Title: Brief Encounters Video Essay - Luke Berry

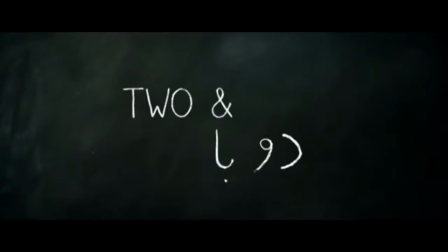Two and Two is a BAFTA award-winning Iranian film drama directed by Babak Anvari, which is a story about dictatorship and how people stand up to their own free will. In this essay, I'm going to be talking about how Anvari represents dictatorship and free will in the film, and also how the film engages within short film theory. Secondly, I'll be focusing on a theory called the Five Parameters by Dr. Richard Raskin,
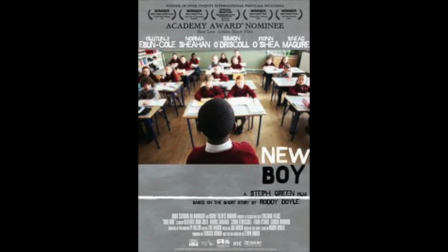and finally comparing Two and Two to Irish short film New Boy, directed by Steph Green.
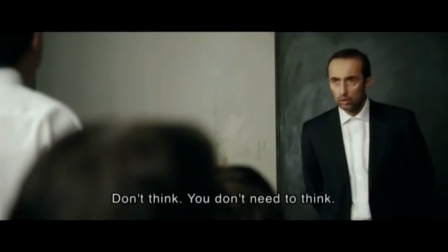Anvari represents free will and dictatorship in Two and Two. Firstly, the characterization shows that the professor is the most dominant character in the film.
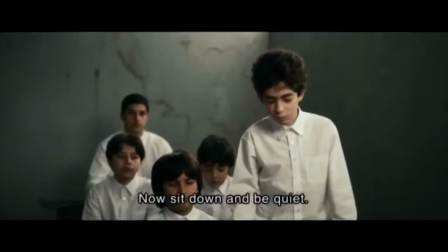I notice this due to his attitude towards the students.
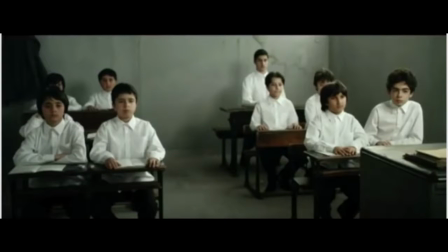Firstly, we see that the way he is dressed shows that he is the most dominant, as he is wearing a blazer, where the students are only wearing a white shirt.
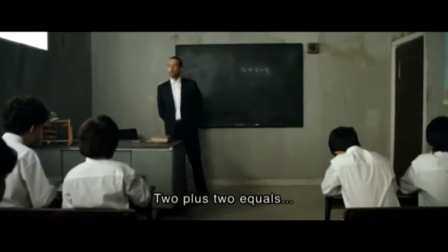Secondly, his personality comes across as being very strict and a cold individual.
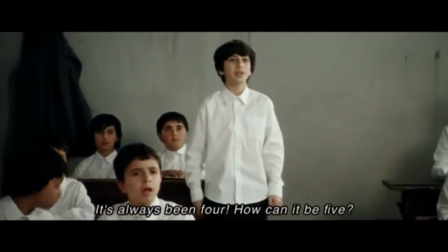As the film develops, we notice that when one student tries and stands up against his own free will, informing him that 2 plus 2 equals 4,
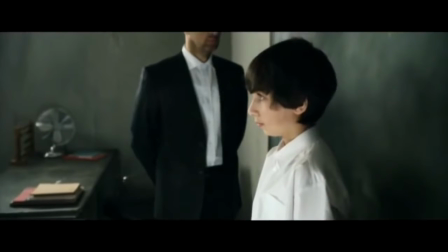the professor is emotionless when the student gets shot in the classroom and continues like normal.
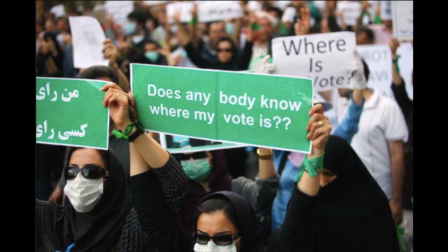This shows that he doesn't care about someone being killed. The way this is used to represent dictatorship is that the dictator is against anyone standing up for their own free will.
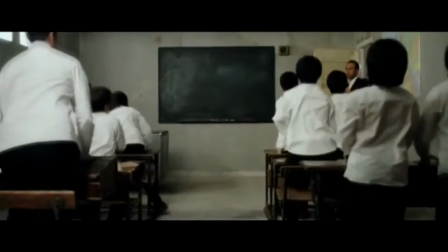In modern-day Iran, people that are often standing up for their own free will are usually punished or sentenced to death, and Vari represents this very well in the film.
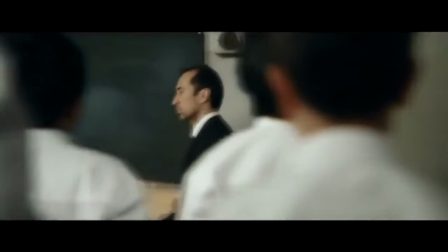Secondly, we see the instruction that when the professor walks into the classroom, the children are forced to stand up,
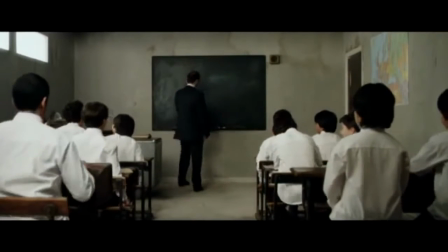indicating that the professor is acting as a dictator, showing that he has authority on the children's actions.
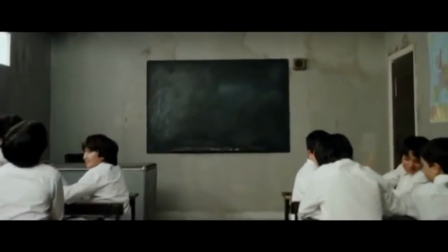Mise-en-scène plays a huge part to dictatorship in Two and Two, as we see in the film. The setting in a classroom indicates that the children are taught in basic conditions.
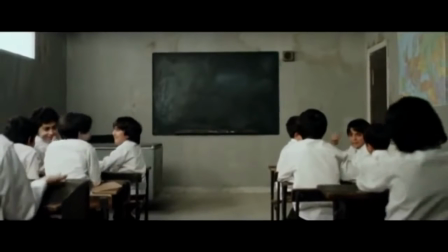As we see in the film, the students are being taught off a chalkboard.
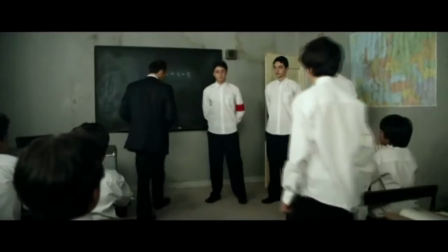There are minimal props in the film, as it is structured that the children do not have a lot of belongings, indicating that the film is set in a second world country.
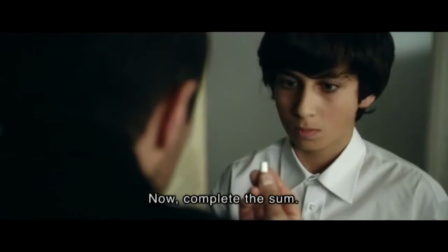Clothing is symbolic in the film as it shows a representation of being strict on uniform.
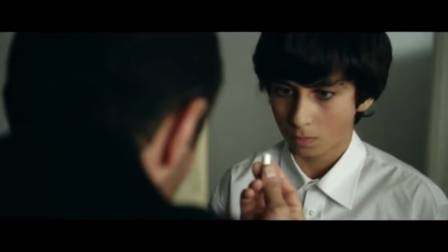We notice that all of the male students, including the professor, are not wearing ties.
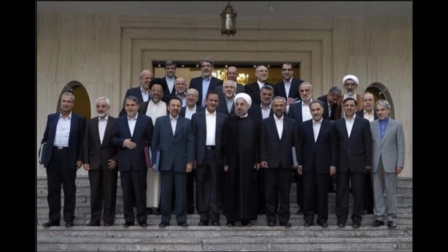In modern-day Iran, it is against the law for males not to wear a tie as it represents Western culture, something that is looked down on by the Iranian government and how corrupt. Cinematography gives out a sign of dictatorship and free will as it shows the personality of the characters but also what authority they have towards each other.
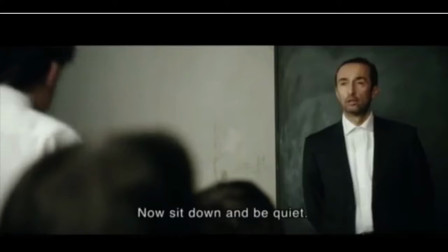Anvari uses mid-long shots each time the character focuses on the professor.
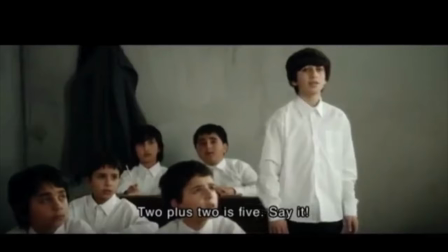The reason Anvari uses this technique is to show the audience how powerless the students are towards the professor,
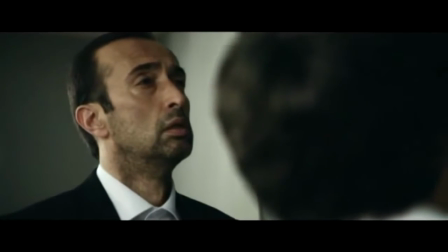and that the professor is the most dominant out of the students, and he is shown as a dictator.
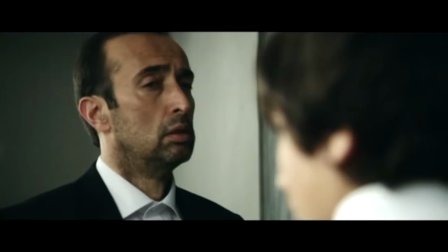There is no sound, including a backing track throughout the film. I believe the reason there is no sound or music is due to the innocence of the children for standing up for what they believe in.
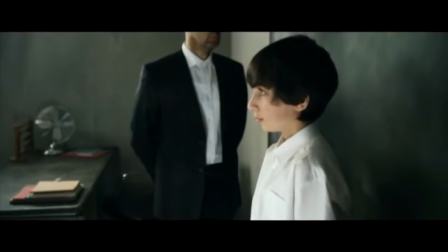Using no music can also mean that children do not have any voice in the film. Secondly, the ringing ears when the boy gets shot makes it feel that the event is actually happening. Dr. Richard Raskin's theory of the 5 parameters of story design indicates what the properties of a good story for a short fiction film.
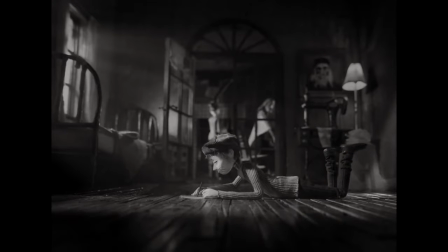You often wonder what the properties of a good story are. However, in Raskin's theory, what the properties of a good story are in a short fiction film.
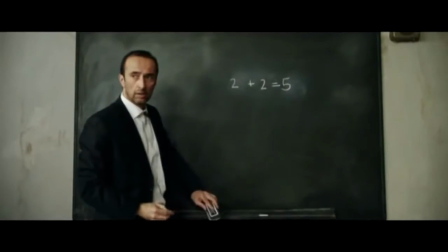In Two and Two, we see the casualty begins where the professor writes that 2 and 2 equals 5 on the chalkboard,
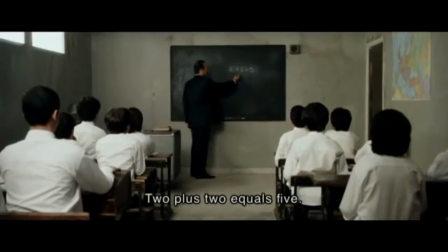causing the students to protest that the right answer is 4.
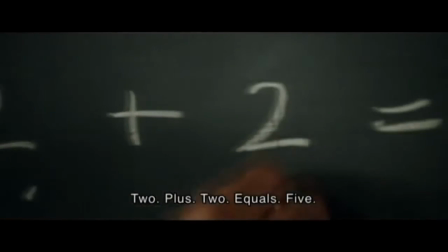The choice each character makes is 2 of the students believe that choice in standing up for themselves against their own free will and arguing against the professor's right answer.
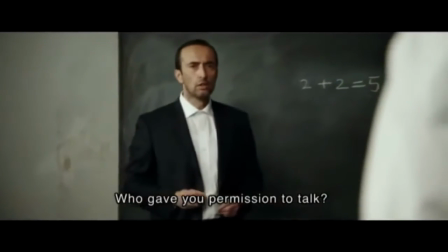However, as the professor is a lot more dominant than the students, his choice of action was to argue to the student that the answer is 5, not 4.
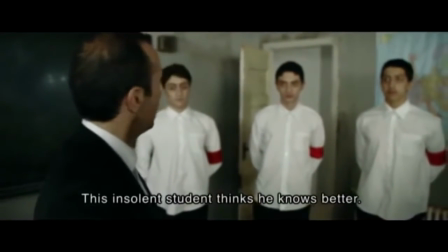The professor decides to bring the top students in the classroom to show that the student thinks he is better than the top students in the school.
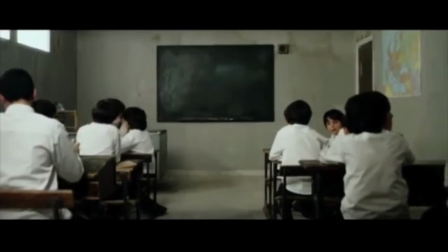In Raskin's theory, the object that can play a central role within a film. In Two and Two, the main object that plays a central role within the film is the chalk and board. The chalk is the object as it is showing us what the teacher is using to teach children. As the story develops, it becomes more useful towards the end.